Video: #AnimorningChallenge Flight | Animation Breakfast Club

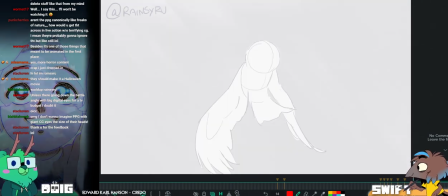Yeah, I don't have any notes in this beginning, but I think this animation is gorgeous.
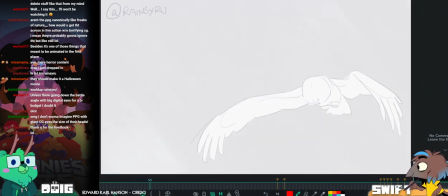So nice. I love the follow through here on this tail.
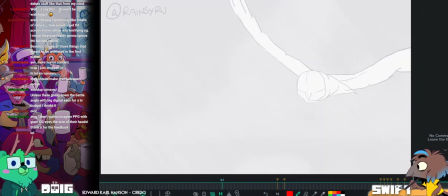So gorgeous. Really, really nice stuff.
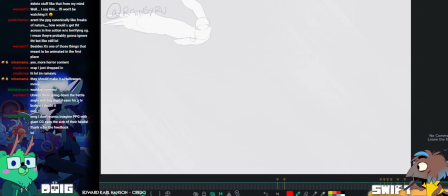Yeah.
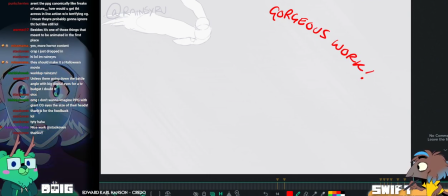Thank you very much for submitting.
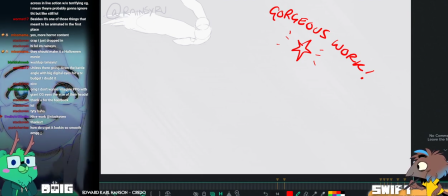Heck yeah. Punctuates, how'd you get it looking so smooth?
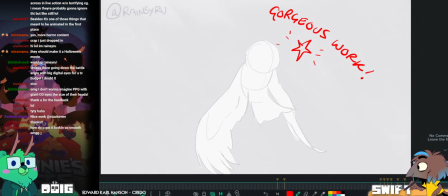Oh my god. Well, for one thing, it's got a really clear line of action.
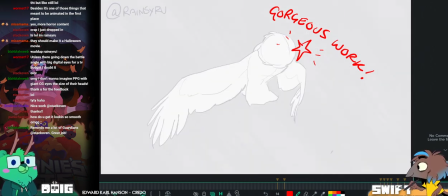going all the way through it. Like at any time you can be like, yep. And that line of action
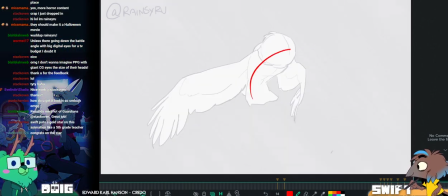is what's kind of animating up and keeping everything feeling like it ties in.
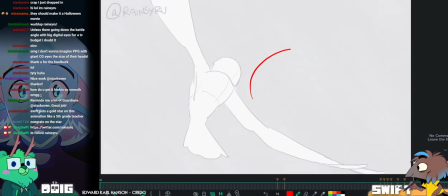Also, I think, let's see. Yeah, some of it's on 1s as well.
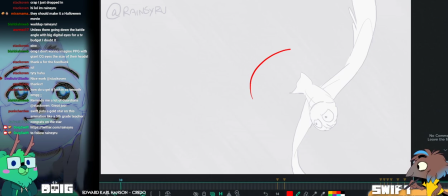It's generally on 2s. Everything's got really nice follow through and overlap.
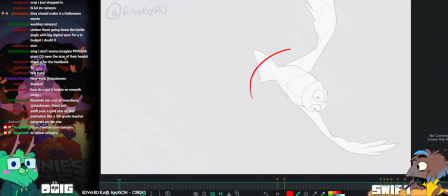Like, everything's unfolding in like spirals and curves. Super beautiful.
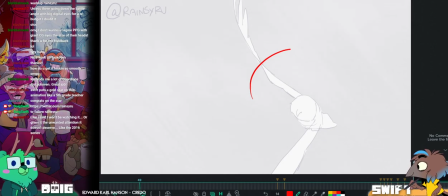Everything's on like a really nice tight arc. The spacing is really nice.
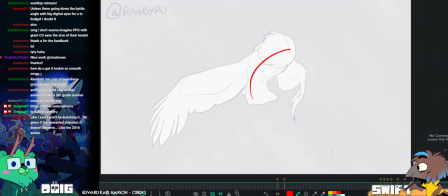Like, see how this the spacing here is really tight, and then as we come down we get this nice wider spacing going on here.
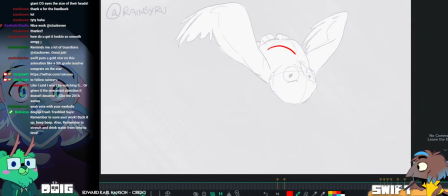But everything's still following this really nice spiral curve.
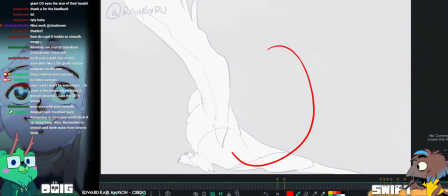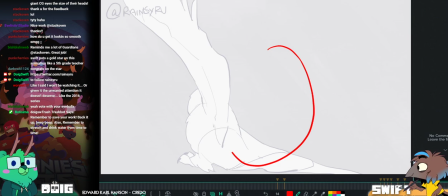Gorgeous. Let me delete these lines that I've scrolled.
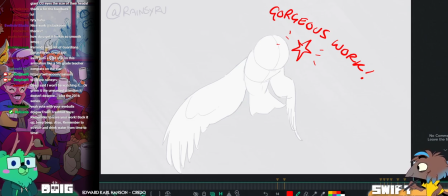I'd be really curious to see if there was a rough before this,
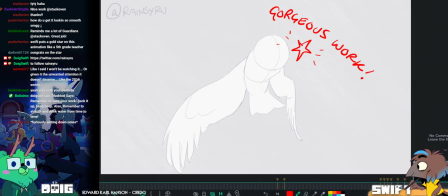planning out those arcs, or whether it was just sort of done ad hoc.
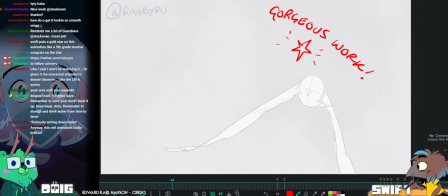This gives me the feeling of straight ahead. I feel like this was probably straight ahead, but Cool. that's a guess.
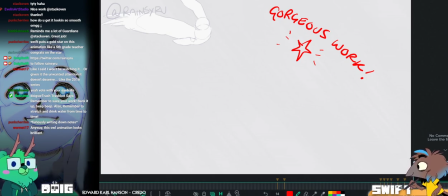You let us know, Stackhoven.
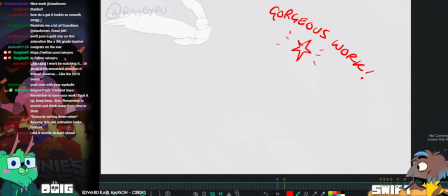Stackhoven said I did it mostly straight ahead. Yeah. Got a keen eye on you there, Swifty.
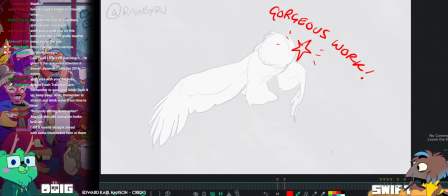No, it's just the movement is so fluid, and that's something that you often get when you're working straight ahead.
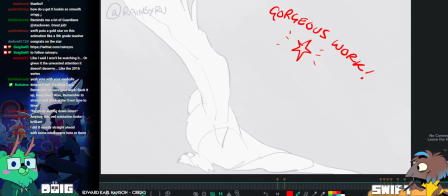Because you can kind of get in the zone and really like feel out where stuff is meant to be.
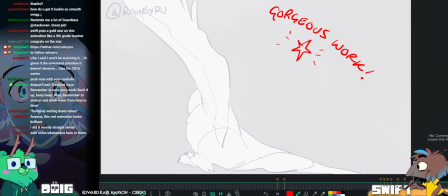Cool. Pose to pose is much better for stuff like the ending where you have the hops. Mm-hmm. You know, but for flight and such, straight ahead is a really good way to work.
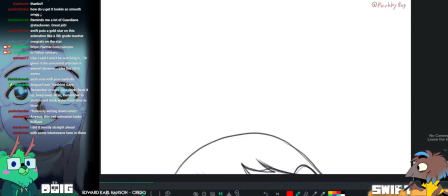Okay, cool. Alright, we've got Porky Boy up next.
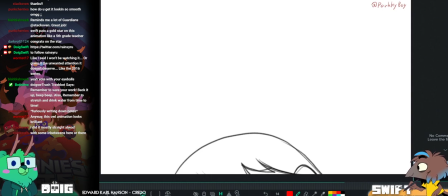Alright. Alright, Porky Boy, let's have a look. Porky says, what the hell is the grid here?
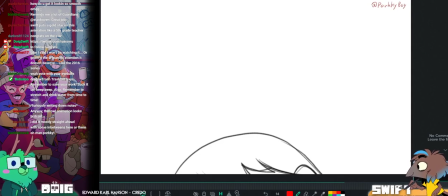Question mark, question mark. That's true, like it's pretty tough to do a grid on this one.
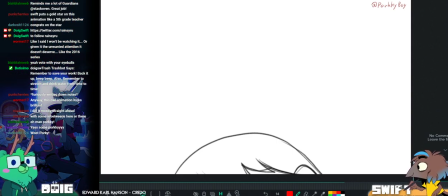Given that everything is in the air. I was saying that to Mike the other day.
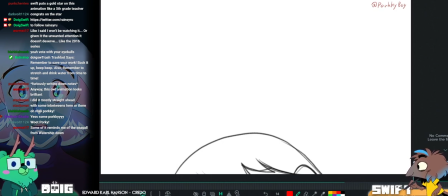I've only like recently started learning to push my perspective and use grids more in my own work over the past year.
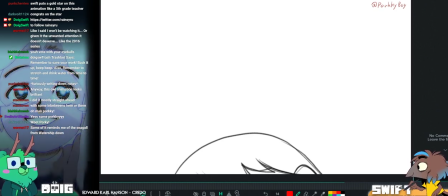And I was saying, thank goodness one of my first projects was Starlight Brigade, where everything takes place in space.
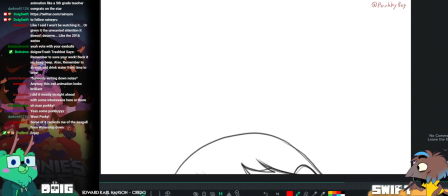So it's like, what's this environment they're going through? Like, it's just a void. Just a black void.
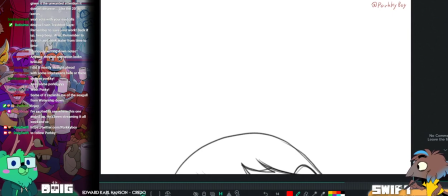Oh, he's been streaming it all weekend. Amazing.